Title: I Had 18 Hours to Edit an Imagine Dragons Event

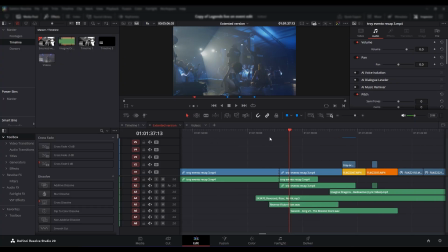4:04 So I'm just gonna show you from here, this section where you can see that this performance ends here, or the song ends here,
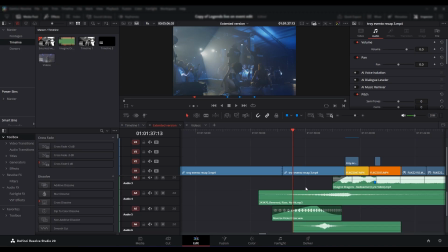4:14 and then you'll see a nice transition which I made using sound effects and also some effects.
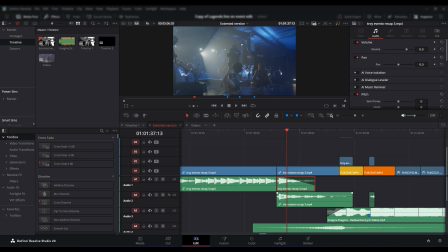4:22 Here you can see I made a cut on this section and duplicate it and also extended it into the next. You can see this is a different song and this is a different song, but which ends here, but I extended it to this part,
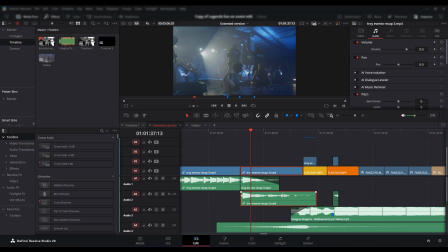4:38 and into this I applied reverb from this fairlight section.
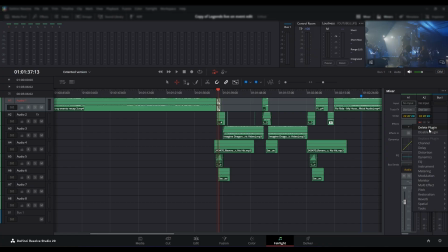4:44 I think I should be able to show you this.
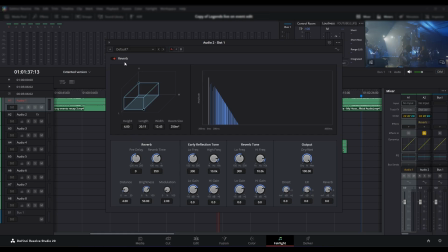4:50 So here, as you can see, all the parameters which I used for to achieve this reverb.
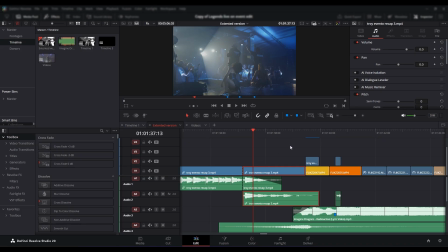4:56 So why I did this, just listen to this and you'll understand everything.
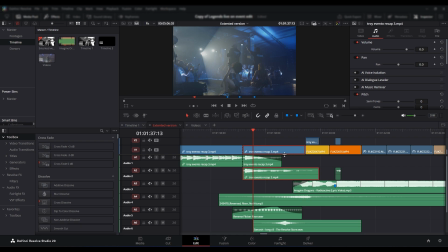5:01 Otherwise this would just sound abrupt, like, right? So I did not wanted that, and nor my client.
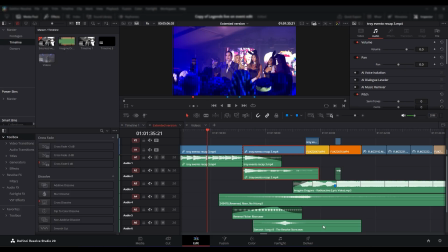5:07 So this is how it should how it sounds.
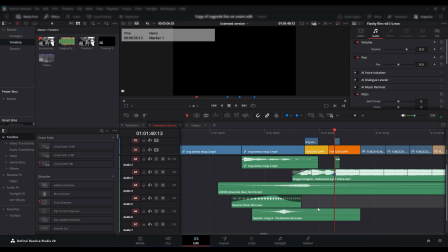5:14 So I think you got the idea. So here I used a whoosh, reverse flicker riser, and another reverse riser, and I used this same thing
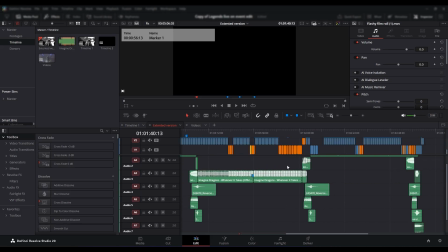5:28 for all the different parts where I needed to blend different musics.
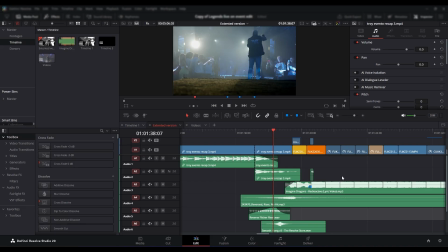5:35 So I'm just gonna play from here to give you an idea how the whole video is. It's not possible for me to play the whole video since it's 5 minute video. So let's just start it from somewhere in the middle, and I'm gonna show you some of the important parts.
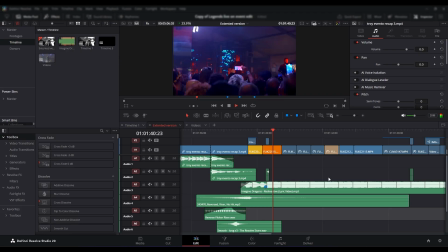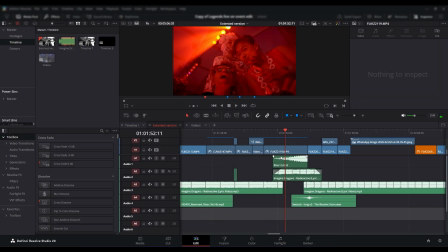6:08 So here, actually, this part is really good. You'll see when I'm gonna explain this. So actually, this clip, if I
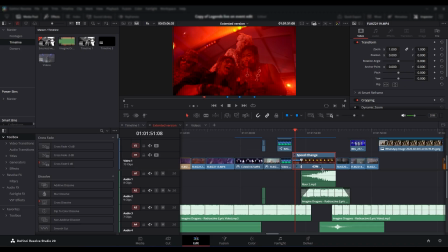6:19 extend this here like this, you'll see that this has different speeds for different parts.
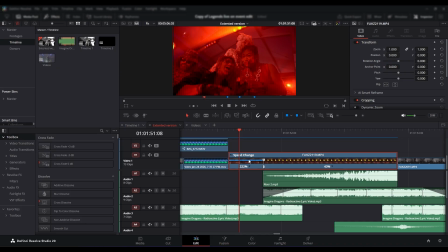6:26 Like you can see here, 222 for this part, and for the rest of the part, it's only 43%.
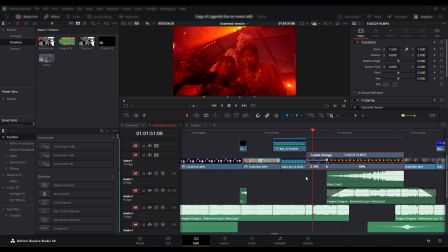6:35 And we need to match this with the music as well, right?
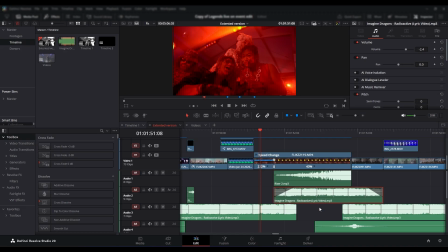6:40 That's why I used a reverse, and also you can see the audio, the music is here, but I cut
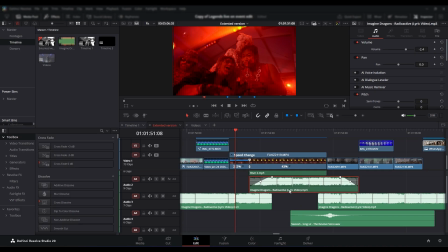6:48 this part and extend it in both ways, and then I applied the reverb as well here. So it sounds really really amazing, like it matches the visuals with the audio.
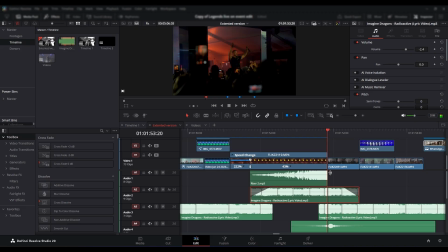7:05 See here, and then there is a just you can see here a whoosh,
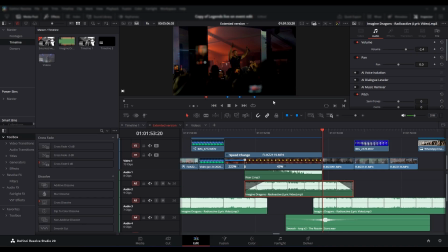7:11 and it was because of when this parts comes, you'll see some light flickering and a heat, and which I needed to convey through the music as well.
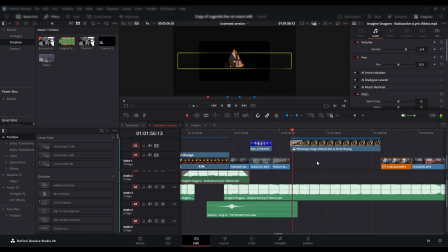7:24 See this? Okay, so actually they had plenty of footages from the event,
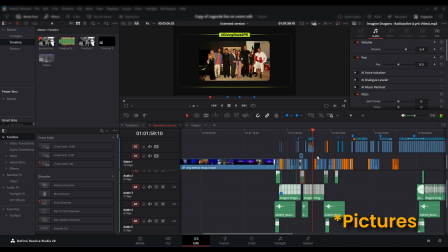7:32 and they wanted to include every footage, which you'll see later on this video.
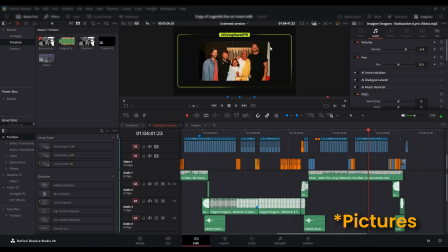7:37 Like there are a lot of videos with this artist and guests. So I had to come up with this design to show this. I couldn't just show it in a plain video, that wouldn't look good.
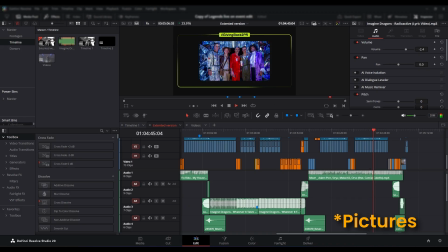7:52 So that's how I did it. Like there are some cool animation and the images slides.
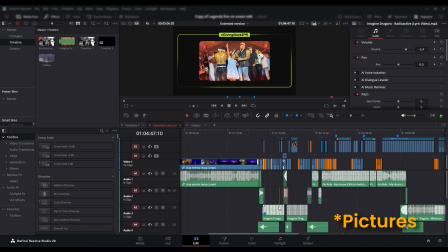7:59 So let's get into this part.
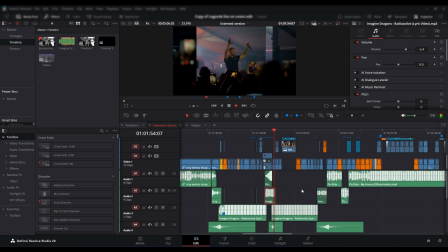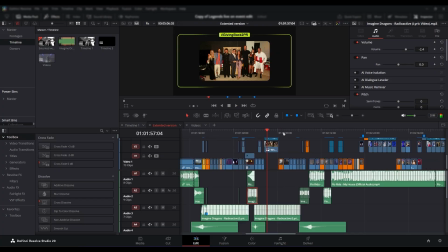8:07 Okay, we show this.
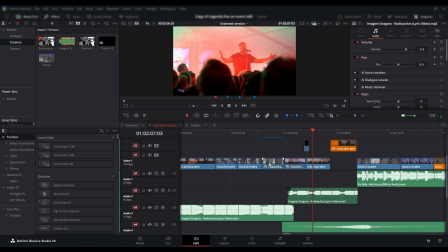8:15 So actually you can see there, it's not just you're cutting clips and merging it all together.
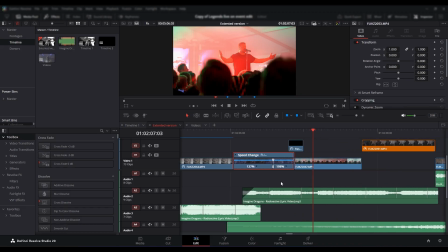8:22 You can see some of the clip has different speeds for different parts.
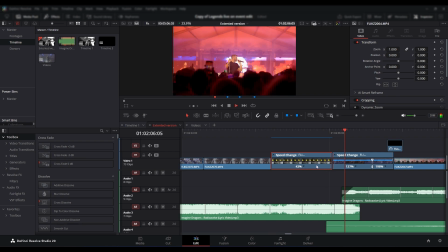8:30 Like this one is only slow mo, and this one has fast motion, and then it increases. And then we also work on the curve to make it smoother for every clips.
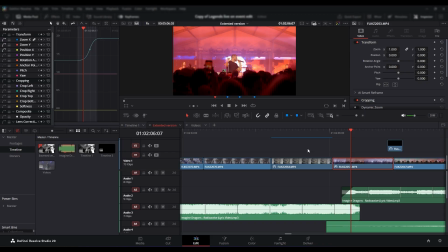8:44 And one thing I forgot to mention is when you are working with like a lot of videos, and these are not just simple videos, every footage is around like 1 to 2 GB or maybe more. So any system can lag when you are editing this or playing it,
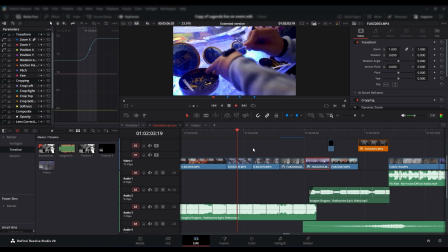9:01 but you can see my playback is way smoother than how it typically looks.
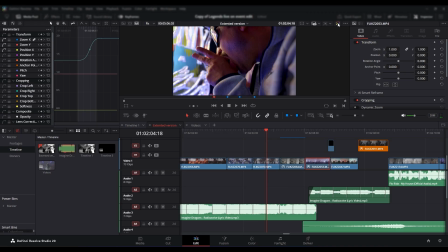9:09 Like it would lag, and even my color grade is active here. If I show you this without color grade, you'll see how it looks, and with the color grading,
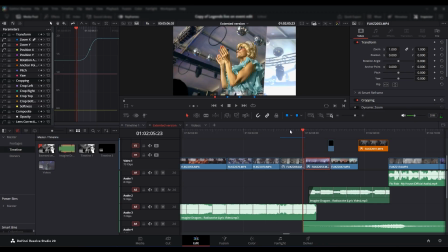9:18 it's still playing, and the playback is still way smoother. So you can see my color grading.
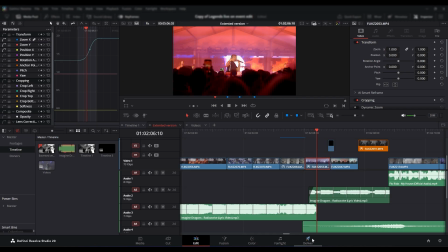9:24 I'm not gonna give a breakdown of my color grading here, but you can see the difference, right? It's something different than the original, right?
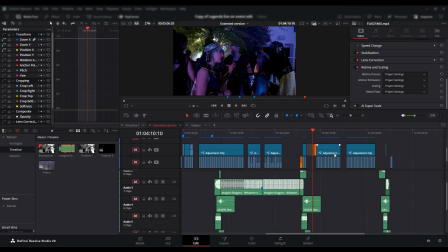9:33 So when you're working with a lot of files, and these are like 1 GB or 2 GB each files,
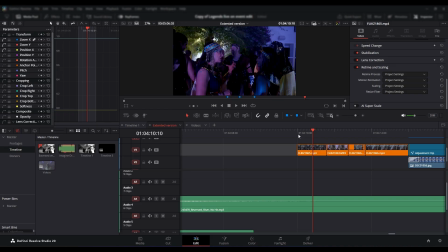9:39 so it makes it really really difficult in the playback. So what you do, you select all the footage.
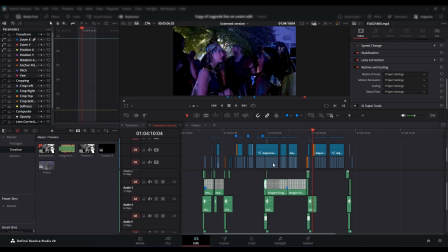9:47 So you don't do it here, not necessarily.
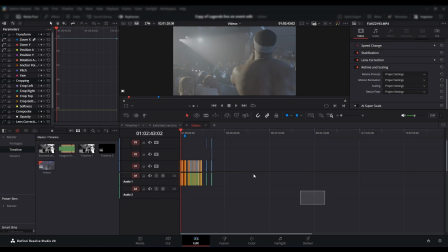9:50 For your footage timeline, you select everything, and you make generate optimized media. That way it's gonna take up a lot of space in your system, but the playback will be just smoother.
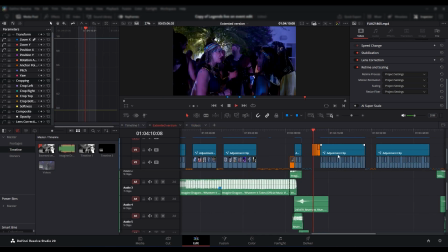10:03 You can see, like, if I play the video from here, you can okay,
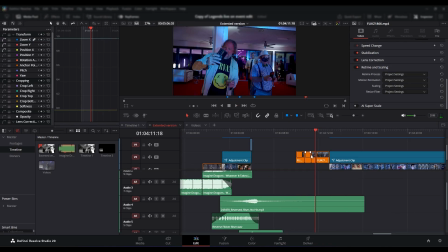10:09 I forget to do optimized media for this section, so it's like started to lag.
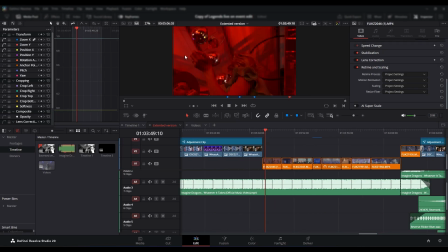10:14 But if I play it from here, you'll see the playback is 23.976, like 24 frame per second, and it's like playing way smoother, right?
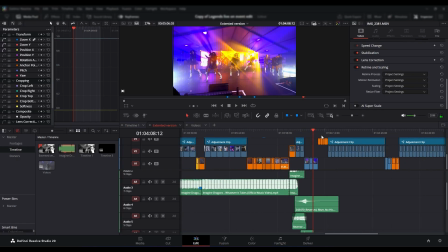10:27 But for this section where I did not, just look at my playback.
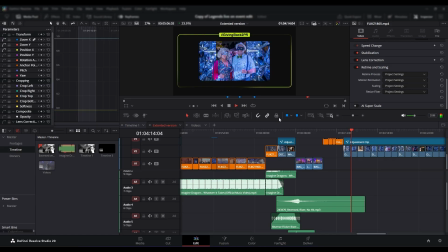10:34 See what is going on? It's dropping the frame. It dropped the frame, and it's lagging.
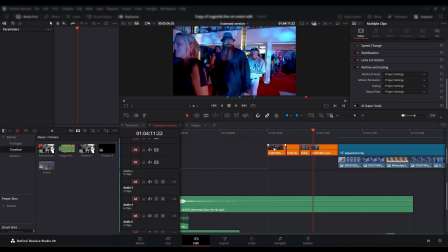10:42 So if I do the optimized media for this section as well, you'll see the difference.
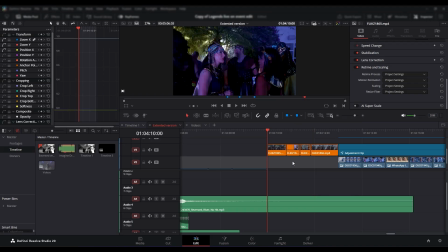10:48 Now you want to experience the frame drops, and just look at the playback.
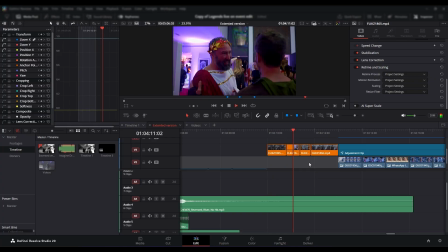10:55 See how smoother it is.
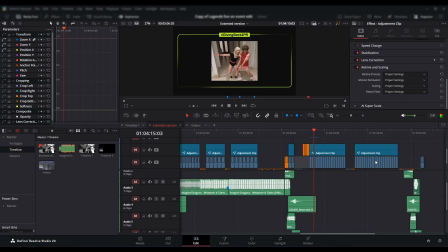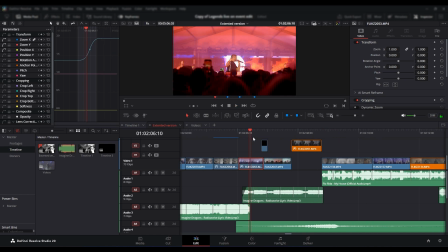11:03 So you see how this part ends and another comes in, like how it blends all together.
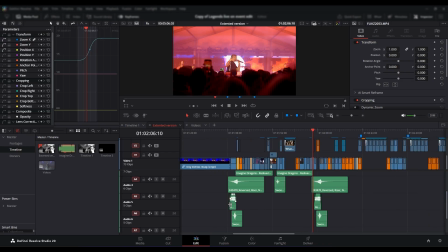11:10 And here is the same principle applied as we discussed here. So I'm just gonna play this part once again so that you can get the idea.
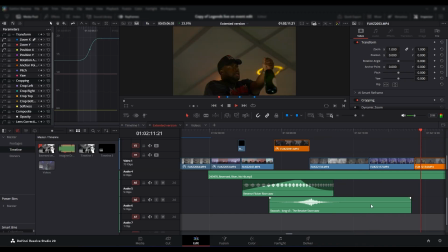11:22 Sometimes you gotta stay in, and you know where I live.
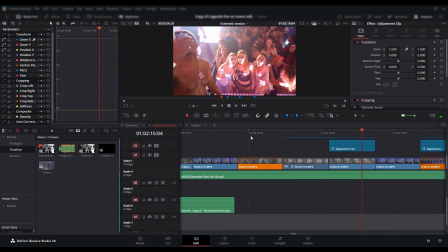11:28 So you see this, this is actually a cool thing I come up with while editing this video.
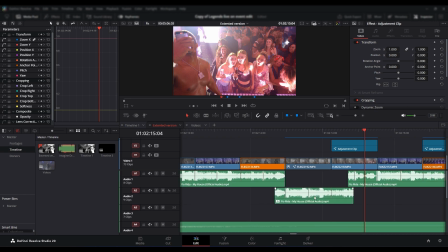11:33 And also you can see I made a cut here on this song and extend it in both ways, like we did in probably this part. And I add a reverb here, and then you'll see the amazing thing which happened here.
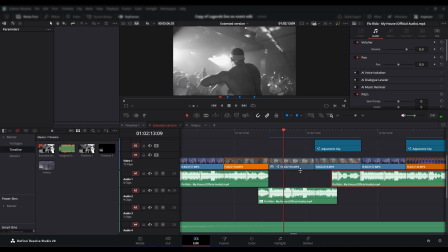11:53 Like this is all black and white, and the reverb also goes with this tone here.
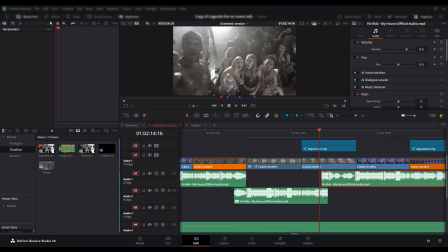11:59 And then all of a sudden you'll see this footage is also in black and white, and then it just comes up with all the colors. So it really goes with the edits here, the music and the visuals.
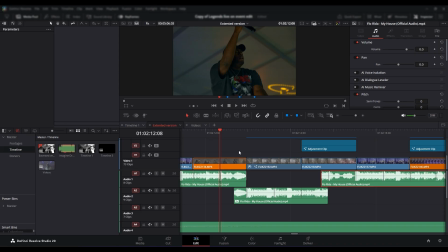12:13 I'm just gonna play this section once again.
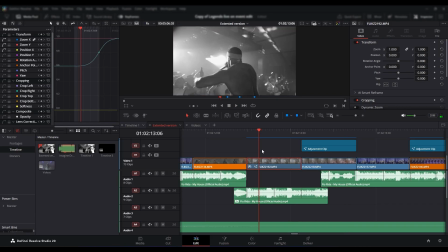12:18 And also this is all a slow-mo here, which I did only 61%.